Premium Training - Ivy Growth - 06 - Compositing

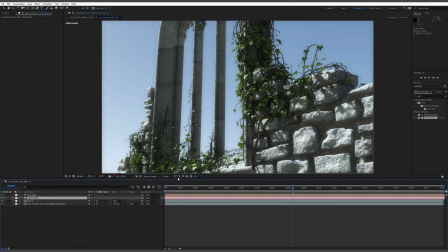(4:11)
We can then actually delete that Ivy growth.
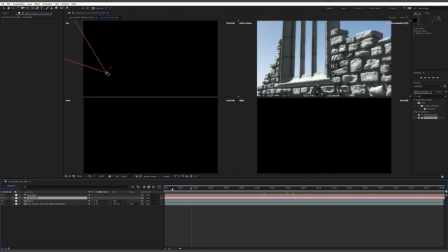(4:14)
Now, I've actually already comped the other two scenes, and we'll go and have a look at them in a minute because we have some other things to do on them.
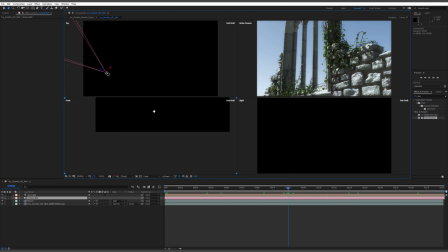(4:20)
So we actually don't need camera wide and camera close. We just want the camera mid.
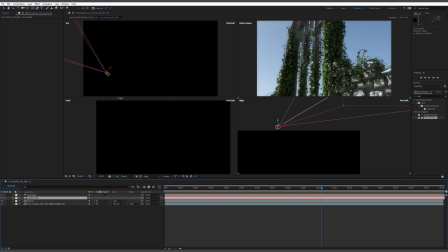(4:27)
And if we actually go into one of the 4 views where we can see the positions of things, we can check that it's moving.
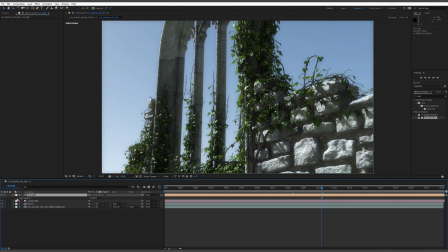(4:33)
Yeah. So you can see it's animating. Ooh, actually, it's probably easier to see in one of the side windows. There we go.
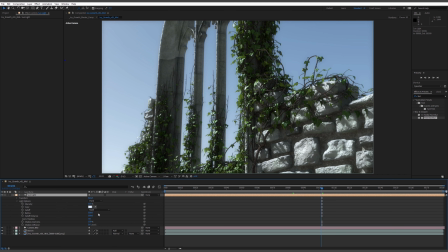(4:44)
Let's jump back into the single window. And then over here is the sun.
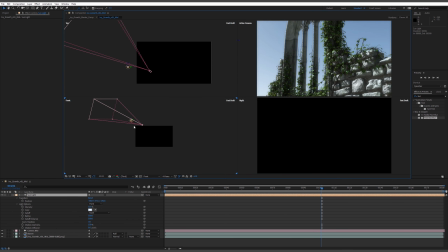(4:50)
When we imported it, it's seeing it as a, yeah, it's the ambient light setting.
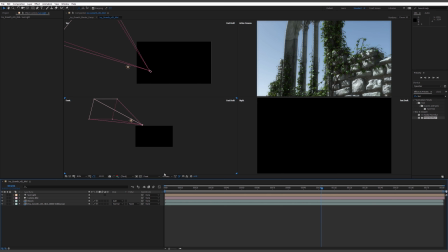(4:56)
Just change that to, we could do parallel or spot. It doesn't actually matter. I'm going to do point.
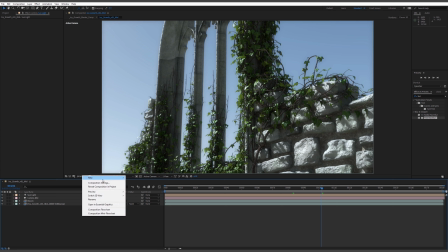(5:02)
And now that's exposed our transforms. Now let's just double check we can actually see that somewhere.
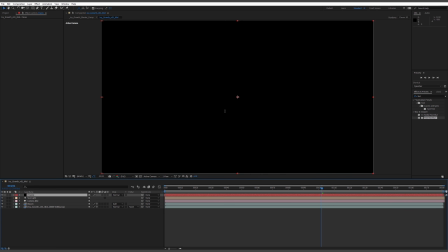(5:07)
There we go. Okay, so now we have a light relative to our camera in the scene. Perfect. Okay, and like I said, that's just going to be a source for our flare.
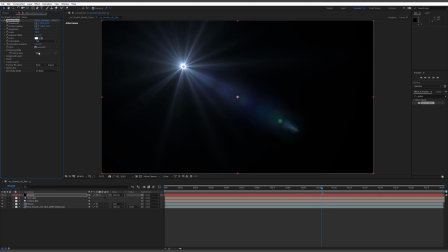(5:17)
So what I'm going to do is I'm going to add a solid layer. So just a solid black layer. I'm going to call it flares. And then I'm going to add the optical flares plugin.
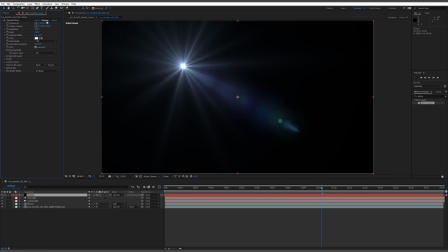(5:32)
Now, if you don't have this, it's no need to worry. You can create flares in all sorts of different ways.
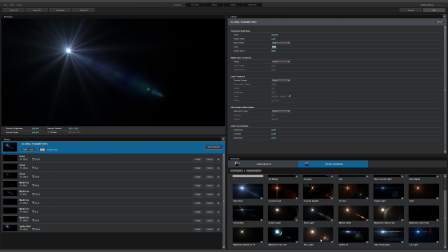(5:38)
You could use an asset, and you could actually even take that sunlight position and apply that to like a blurred layer or something like that.
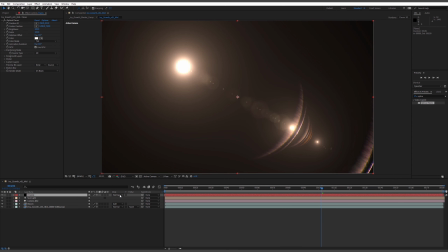(5:45)
I like optical flares, of course, because it gives you sort of more advanced flare options. I'm actually going to jump into those options.
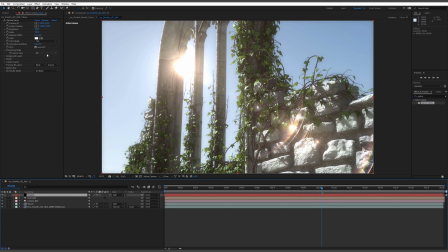(5:51)
I'm going to add the natural flares, and I liked there's one here that has that rim light that I quite like.
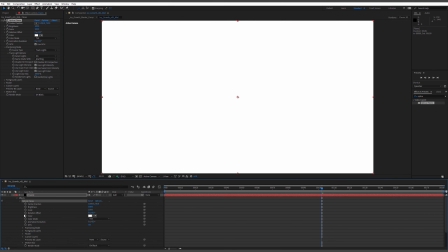(5:58)
So I'm going to just go for that. I'm not going to play around with it too much, but I am going to change the layer blending to an add. And you see that, get that nice stuff going on here. And I'm going to change the source type to track lights.
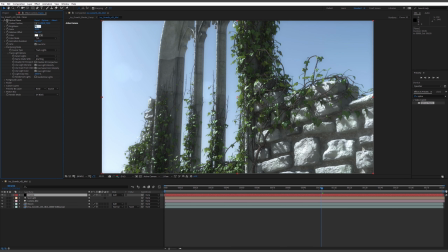(6:14)
And straight away, because our light is hugely bright, I believe it's like 300% or something.
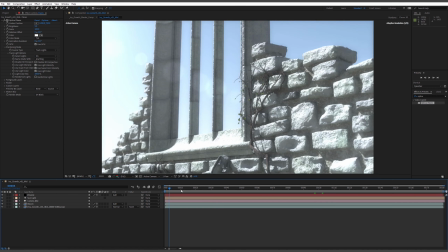(6:21)
Yeah, 300%. Now I could drop that down there, or I can jump into the flares and we can multiply it down using the brightness here.
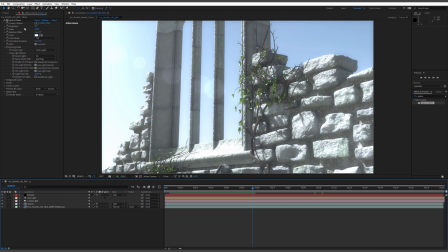(6:29)
And what I love about flares in when you're compositing is it really grounds everything, and it kind of makes it feel a bit more realistic in terms of merging with the frame.
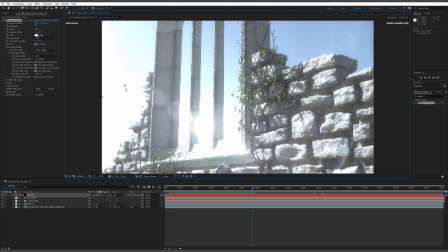(6:42)
Okay, that's definitely too bright still, but we'll try it out. And I'm actually going to fake the center of the frame to be a bit more.
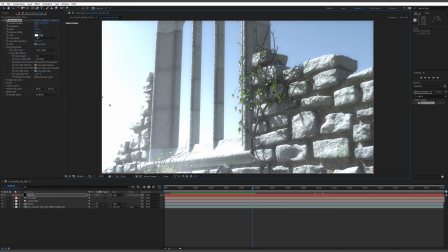(6:51)
So if I select the effect in the effects panel over here, and I just move this over here, we can make sure that we end up with more of this reflex in the frame. So I'm actually going to drop it.
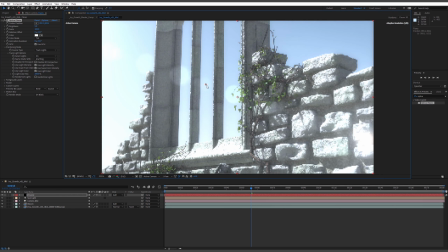(7:04)
I don't want it to be too dominant in the frame.
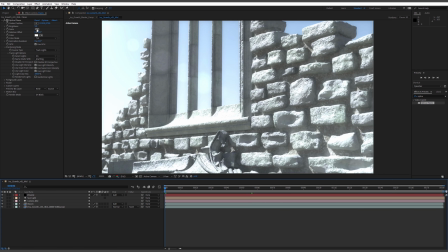(7:11)
That's perhaps too bright. That one reflex is actually coming in a bit too much.
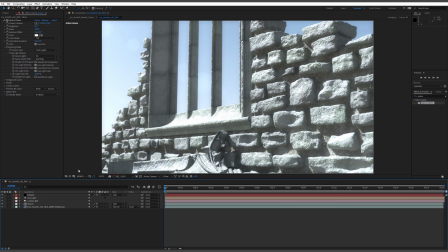(7:15)
So what I might do is I might go back to the center here.
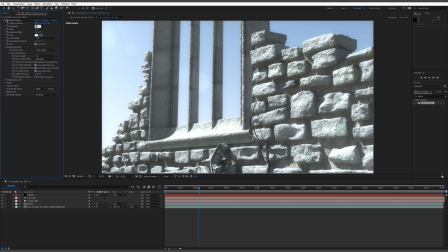(7:20)
Just before that comes on is stop it. Yeah, around about there.
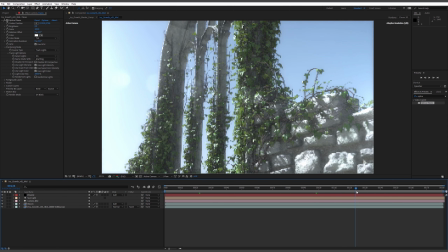(7:26)
Okay, I definitely think that's still too bright, so maybe go to 5% or 6%.
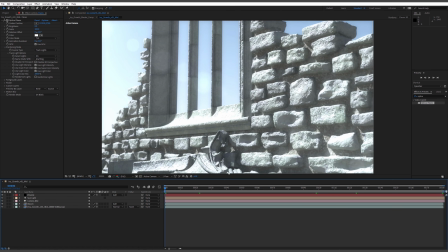(7:33)
But already just having that bright spot on the left-hand side here,
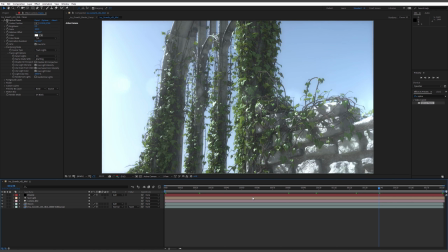(7:38)
actually, and the way it blends with the sky is making it feel, more realistic. There's a bright light source to our left. Okay, that's looking pretty cool. Now, I'm not particularly happy with the overall grade of this. I think there's probably too much of a neutral lighting on this.
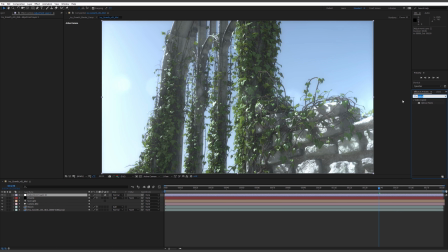(7:56)
So I'm going to go for a warmer look. And I'm just going to use Lumitri for that. So let's create an adjustment layer. So if you Control Alt and Y, drop an adjustment layer in.
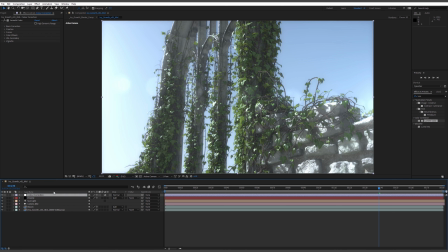(8:09)
You can also grab those from up here. So you can go New Adjustment Layer. And then we're going to add a Lumitri color correction layer. So Lumitri.